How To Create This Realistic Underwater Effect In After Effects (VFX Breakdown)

In this video, I'm going to be giving you a breakdown on how I made this shot.
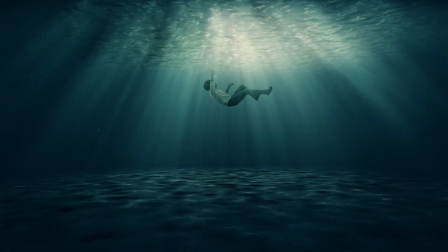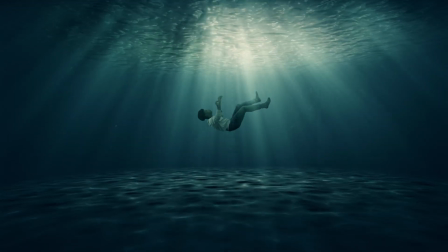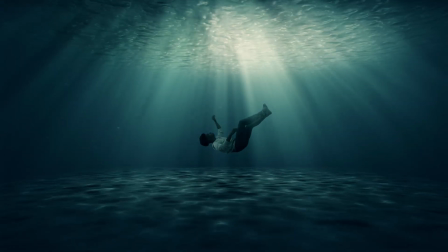So this is going to be a little bit of a shorter video because I'm working on a big project right now that you guys will soon see.
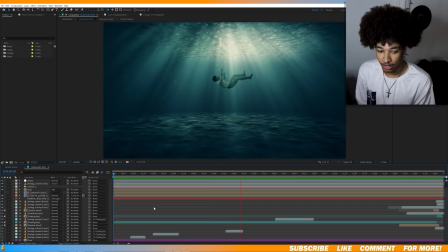[0:25]
Alright, this is the timeline. It's not the most organized timeline, but yeah, basically let's start with the floor.
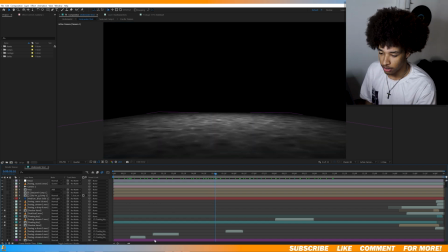[0:30]
So this is the floor. If we open the comp, it's basically just a fractal noise.
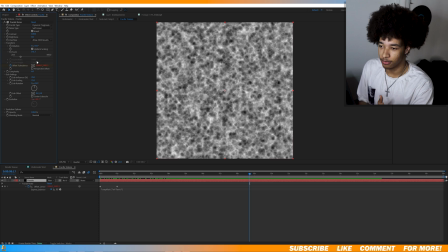[0:36]
So let's go to the effect control. So basically, I'm just going to be showing you the settings of what I used and pretty much all the effects that I used to execute this effect.
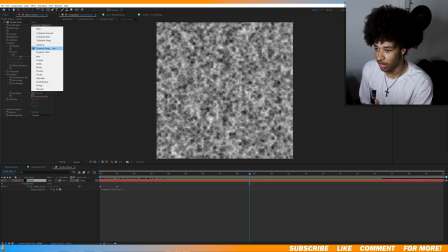[0:45]
So I pretty much just used dynamic progressive and then
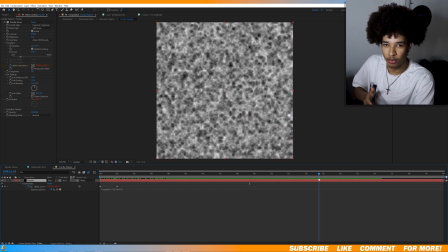[0:48]
animated it so that it looks like it's kind of like a more water type motion, if that makes sense. I don't know. So yeah, I animated the offset turbulence. And the evolution, I use an expression. This is the expression I used, loop out offset.
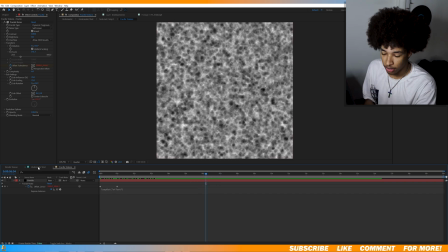[1:05]
So yeah, basically just use a fractal noise, then I comped that, and then I turned on the 3D box.
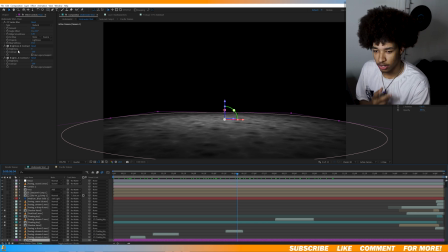[1:11]
I used a vector blur and 2 brightness and contrast, and that's kind of how we get this. I also created a mask around the floor, so this is what it ended up looking like. And I wasn't too worried about the colors for this, because I was gonna work on the colors like at the end.
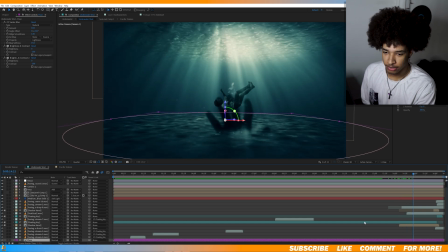[1:29]
So I guess now we can cover the shadow hand, the little hand that like pops up.
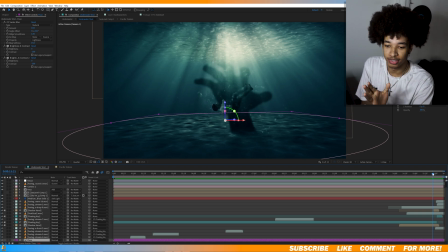[1:34]
This is kind of random, I'm not gonna lie. You can honestly keep this out. So yeah, for the shadow hand, I'm gonna go inside the, well, yeah.
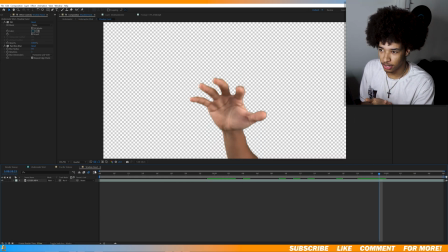[1:42]
So it was basically just a green screen of me going like this.
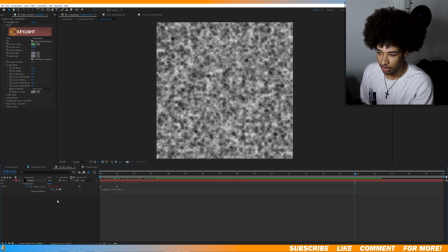[1:47]
It's just simple green screen, and then back in the comp, I just added a fill and then a fast box blur.
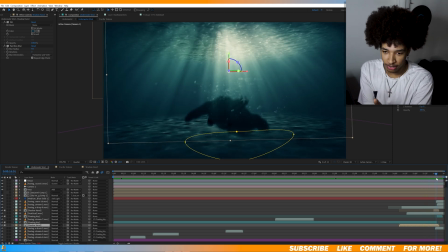[1:55]
I honestly feel like I could have executed this part a lot better, like right here. It's pretty unrealistic, but you know, you live and you learn. So now let's go to the actual subject.
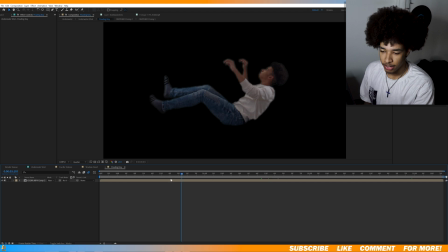[2:07]
So let's go to the floating key comp. So basically, all I did was
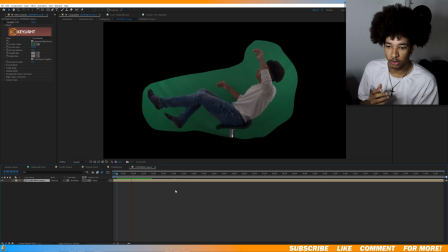[2:15]
I was on a green screen sitting on a stool, and I was basically just doing like the kind of motion you're seeing here. But the trick to this, to make it actually look like you're underwater, is the slow motion. So yeah, I think I recorded this shot at 120 frames and then I just slowed it down.
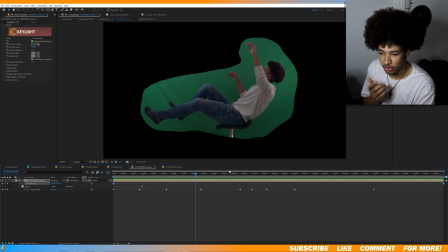[2:33]
So yeah, if you go to the timer mapping, I just slowed the footage down. And then I just keyed myself out. It's really simple. I didn't do like any cool trick with it. And then basically I just animated the position, scale, and rotation.
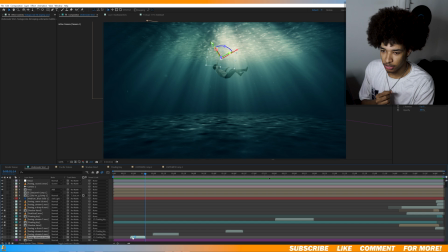[2:47]
And if you look at these little clips right here, these are just bubble assets that I got from Production Crate.
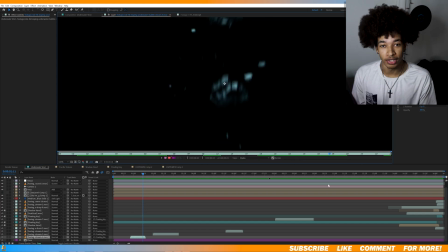[2:53]
We'll leave a link in the description.
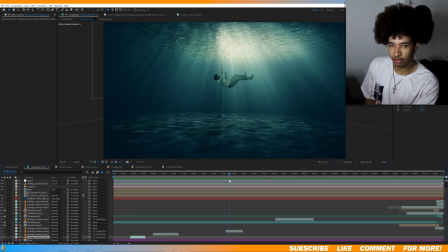[2:55]
But yeah, basically just added bubbles because, I mean, if you're underwater, there's just gonna be bubbles.
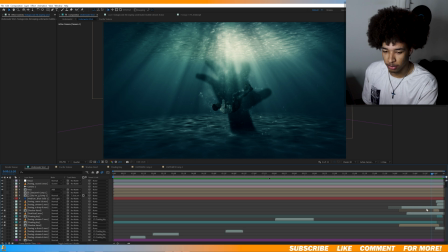[3:03]
And then this part right here, I just added some like dust assets, even more bubbles.
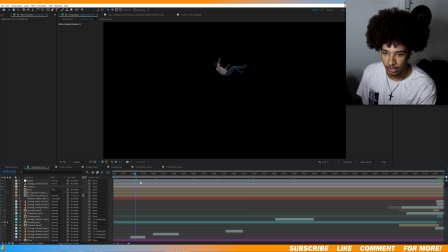[3:09]
And yeah, if you isolate this is what it looks like.
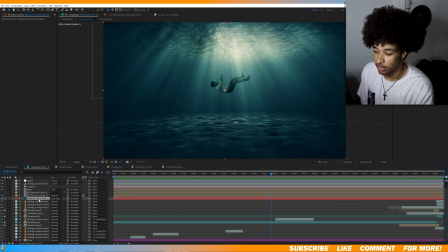[3:15]
And now this is where I start making the shot actually look good. So I created a blue solid and then added a soft light to it.
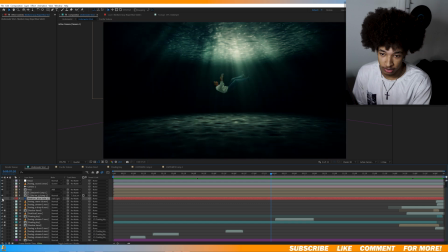[3:24]
And then this is what it looks like before. So yeah, it made a huge difference.
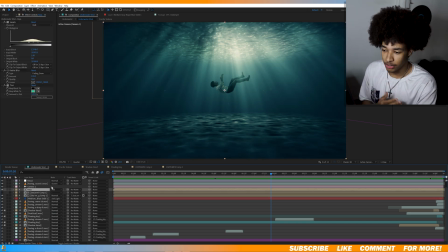[3:30]
So yeah, that's how you get like that blue tint. And then for the rays were pretty simple, and the rays are honestly probably my favorite thing about this effect.
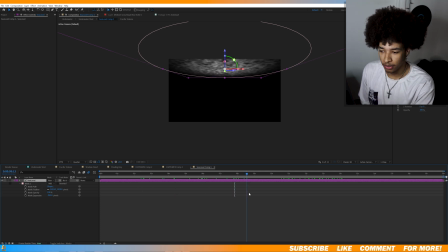[3:38]
So if we go in here, it's pretty much the same thing with the floor. I'm pretty sure I just duplicated the floor and then put it on top.
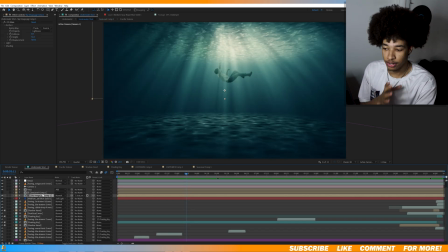[3:46]
So yeah, same thing there. And the trick to this is I created another comp, and inside this comp, I added a sky texture. So yeah, I added this sky image texture, and then I pre-composed this. And then I added this glass effect, the CC glass effect.
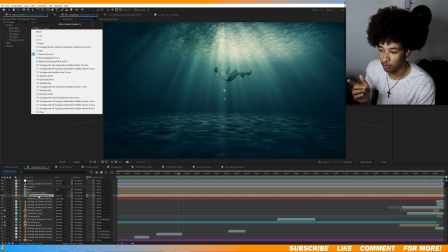[4:02]
And then I used the sea level comp, which is what I just showed you with the floor.
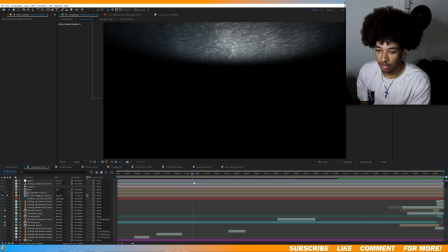[4:07]
And I used that as a matte. And that's kind of how you get this like water texture. It's actually a really cool trick. I can go into more details on a separate video if you want to learn how to do this.
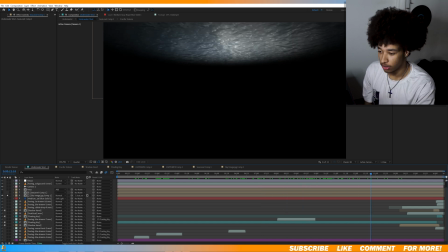[4:20]
But that's pretty much how I made this realistic water. And then for the rays, pretty simple.
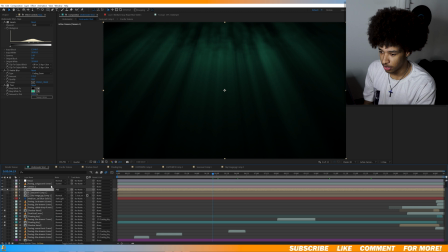[4:27]
I just used the levels, radial blur, tint. And then I added a separate rays effect.
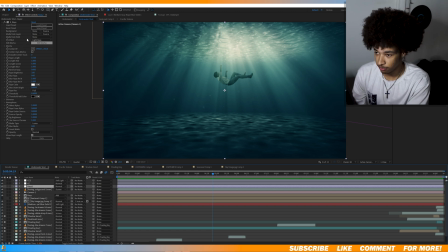[4:33]
I just used Sapphire's rays preset. And as you can see, it kind of like boosts the rays more.
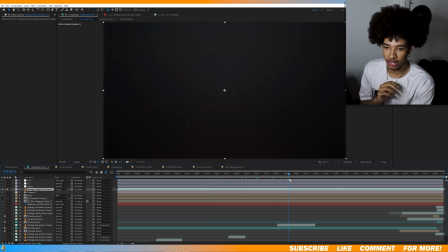[4:41]
And then I also added in this background to kind of give more of the feeling that you're underwater. So it's kind of just like extra dust, particles. I also got this from Production Crate.
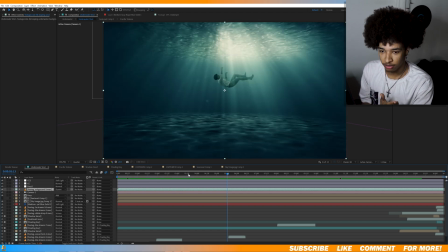[4:54]
And then I just set the blending mode to screen And then pretty much the last thing I added was color correction.
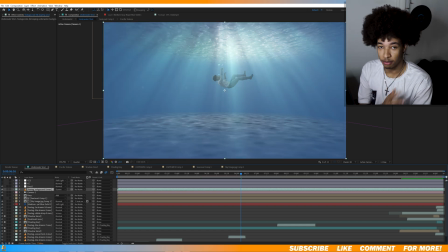[5:01]
So this is what it looks like before. Big difference. This looks disgusting.
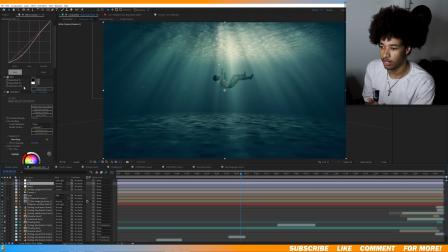[5:07]
So yeah, this was the first one I added. I just used curves, tint, and then the colorista from Red Giant. And then I also added an exposure. And then I added another color correction layer. And this kind of just gives it more contrast.
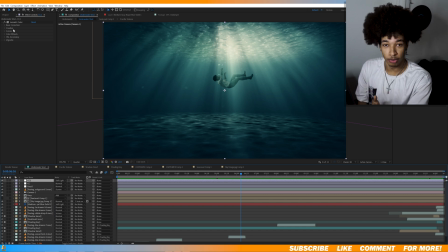[5:25]
On this layer, I just added a lumetri color and set the blending mode to soft light. Whenever you set an adjustment layer to soft light, it creates a lot more contrast to your shot. And I mean, yes, you can just use the contrast from the lumetri color, but I just kind of liked this way better.
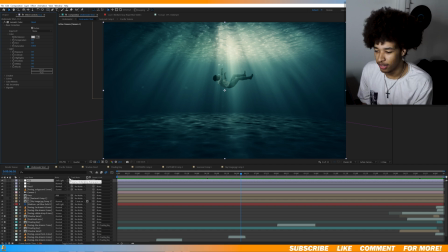[5:44]
I don't know, it kind of gives a different look. It's kind of the same, I don't know. But that's what I did here.
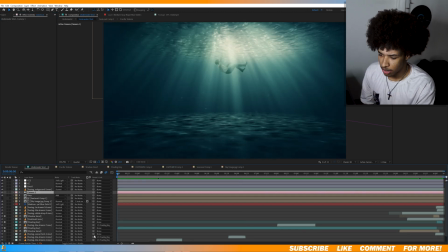[5:50]
And then yeah, I also added a camera here for the camera movement.
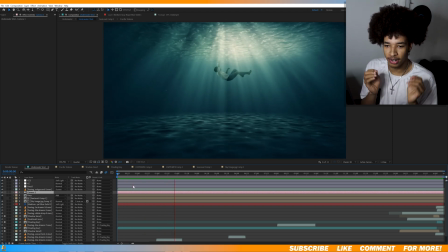[5:55]
It's a very subtle camera movement, but if you look at it, it kind of looks like you're like going forward, but you're not. I don't know. I just thought it was a cool effect. But yeah, that's pretty much a breakdown of how I did this shot. I hope you guys enjoyed this breakdown. If you guys did, definitely leave a like and a comment. I know it was more of a simpler video, but that's because I got something special coming soon. I can't wait for you guys to see it. And yeah, I'll see you guys next week.